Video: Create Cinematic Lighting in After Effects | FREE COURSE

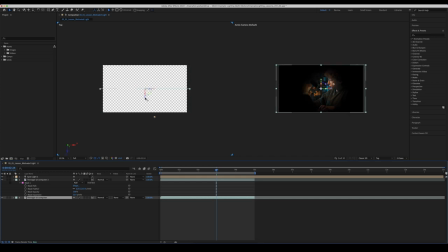[53:47]
If I tick it on there, now we've got the option to move it in 3D space. So again, just Command Z to bring it back to the middle there, and I'll also switch back off the 3D layer because we don't need it. Now, the reason why it's good to have this top-down view is now if I click the light source here, on my right-hand side on the active camera, I can move up or down in the traditional sense,
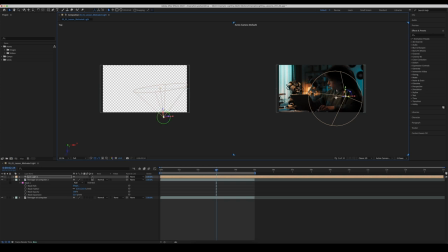[54:06]
or left or right. But then in our left view over here, the top-down view, I can also move forward and back, which is really handy. So I'm going to move it back out of our shot here. I'm going to move it up, because again, we're trying to match the same angle that this light would be over here, hitting the top of his head.
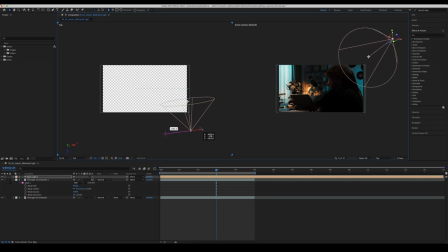[54:23]
And then I'm just gonna start moving things around a little bit, kind of where I would place them physically on set. So now that's kind of where I think the light placement should be, but obviously we want our point of interest to be hitting his face, and that's what this is here.
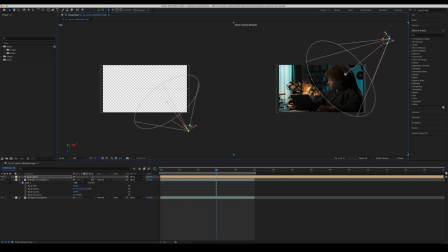[54:37]
So we can grab that and point it towards his face. So now you can see here as well, we can also do the same thing over here. So you can see if I pan the light all the way off, no light on his face, pan it back on, it acts exactly the same way you would expect the light to act in real life. All right, so I'll leave it there for now. That's looking pretty good to me.
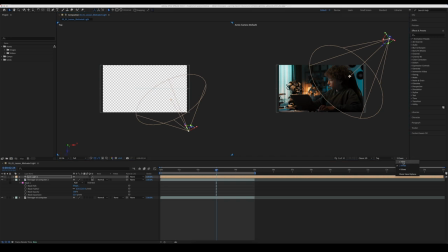[54:55]
And then I'm just going to close my top-down view by going back to a single view, just so it's a little bit easier to see, and we'll go fit to full screen.
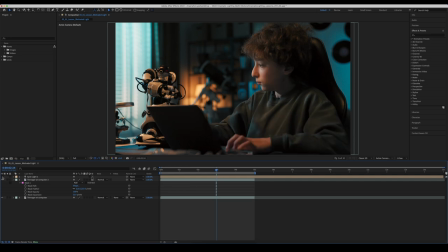[55:03]
Now, if I turn the light off and on, you'll see there it's actually made it darker, which is not our intended consequence. So that's fine. I'll double-click the light here, and I'll just bring up the intensity a bit. And we don't want to go too far because otherwise it will look silly and blown out.
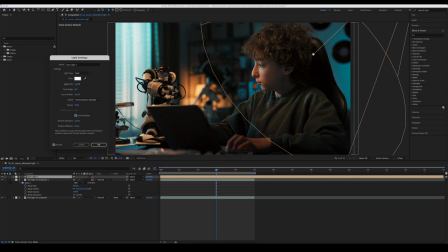[55:17]
So I'm kind of looking at the hot spot on his face here. Don't want to go too much past that. Go to 100, which is where we started from with this new light. And then I'm going to bring it up to about 150, I think. And again, all the time, just turning this on off and on to see where we started and where we're at.
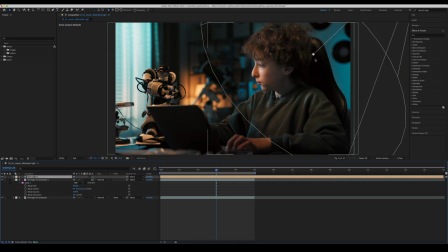[55:33]
This is adding definitely a bit more in. And look, at the top of his head there, that's kind of what I'm looking at. And then the side of his face. So I don't want to go too much further than that. Otherwise, it's going to start looking unrealistic. So we'll do that for now. And it's actually had the added benefit of kind of rolling off the shadow onto his hand here, which I think is quite nice.
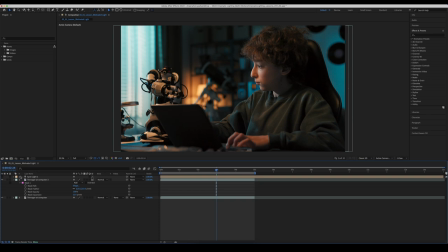[55:51]
With the light off, there was quite a bit of light on his hand. So I kind of like what this has done by osmosis there.
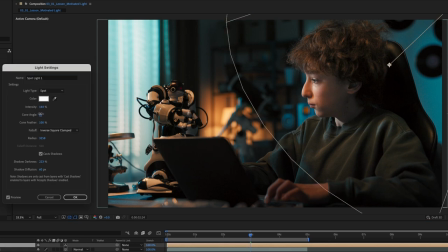[55:57]
Double clicking on the light again, we're going to look at the other properties. You can change the cone angle, so you can make it a smaller spotlight or a big wide soft spotlight. So we'll just make it kind of wide-ish like that. And then you can feather the cone off as well.
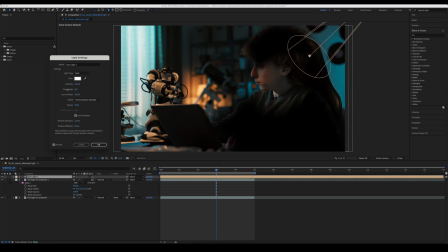[56:10]
So if we go to a really small spotlight like this, you can see that the cone feathering, if I turn it all the way down, you've got a very sharp line, much the same way that the mask feathering works. If you feather it out, it's just a softer fall off. So I'm pretty happy with that there.
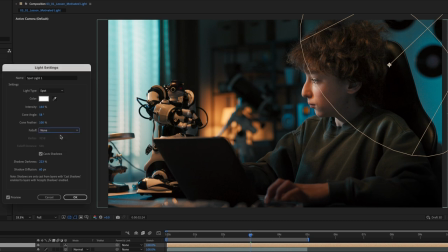[56:25]
You've got some other fall off parameters here as well. If I just go to none, have a look at his hand here. It doesn't really do much. If I go back to smooth, it's completely a different thing altogether. And then if I go into inverse square clamped, I think that that has the most realistic fall off.
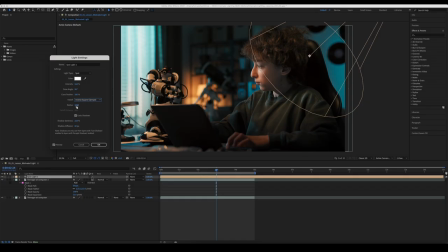[56:42]
So I've gone inverse square clamp. That's kind of what I default to. And then you can just play with the roll off here. So you can see if I go all the way down, it's rolling back up his face. If I roll it all the way off, we're now getting light on his hand. So I'm going to find a nice kind of middle ground. I think that works for me. Hopefully you can see this through YouTube. It's very subtle. Hitting okay there.
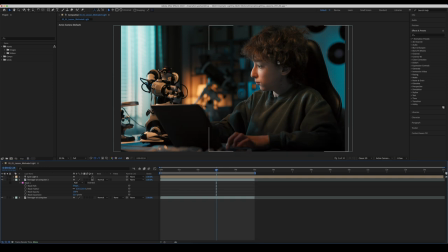[57:02]
Now turning the light off and on, you're seeing there we've given a little bit more light on the side of his face and the top of his head, but we've also changed the shadows around there. So I think that's looking quite nice. So again, that's subtle. What do we want to do in the background?
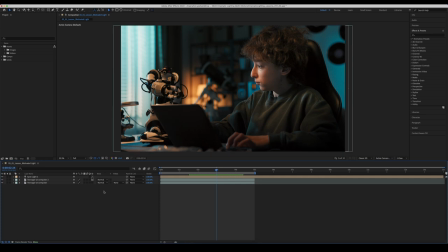[57:16]
Well, I said we wanted to bring the light down here and the light down here. So what I want to do is I'm happy with the fill light that we've put on our guy here.
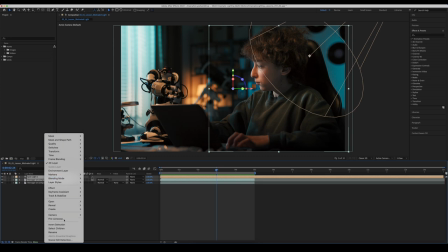[57:24]
So I'm going to pre-compose these two and we'll call this boy fill light.
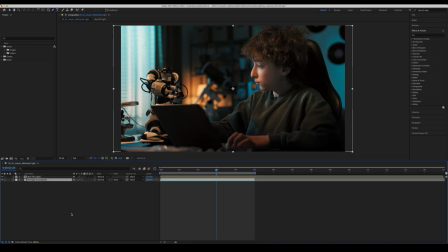[57:31]
If I turn that off and on, you can see what's happening there. All right, so I'll duplicate this layer again and I'll make the middle layer 3D. We'll just leave the bottom one at the moment. We're basically just leaving that stock standard so that we can continue to add things on as we need. I'll just turn it off for now. So this one now is a 3D layer.
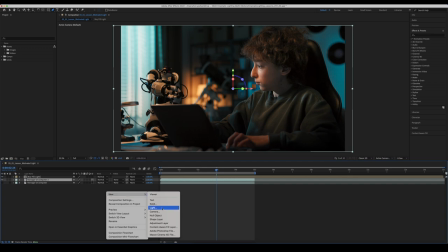[57:49]
I want to add a new light. So right click, go new light. And this time I'm going to go to a point light.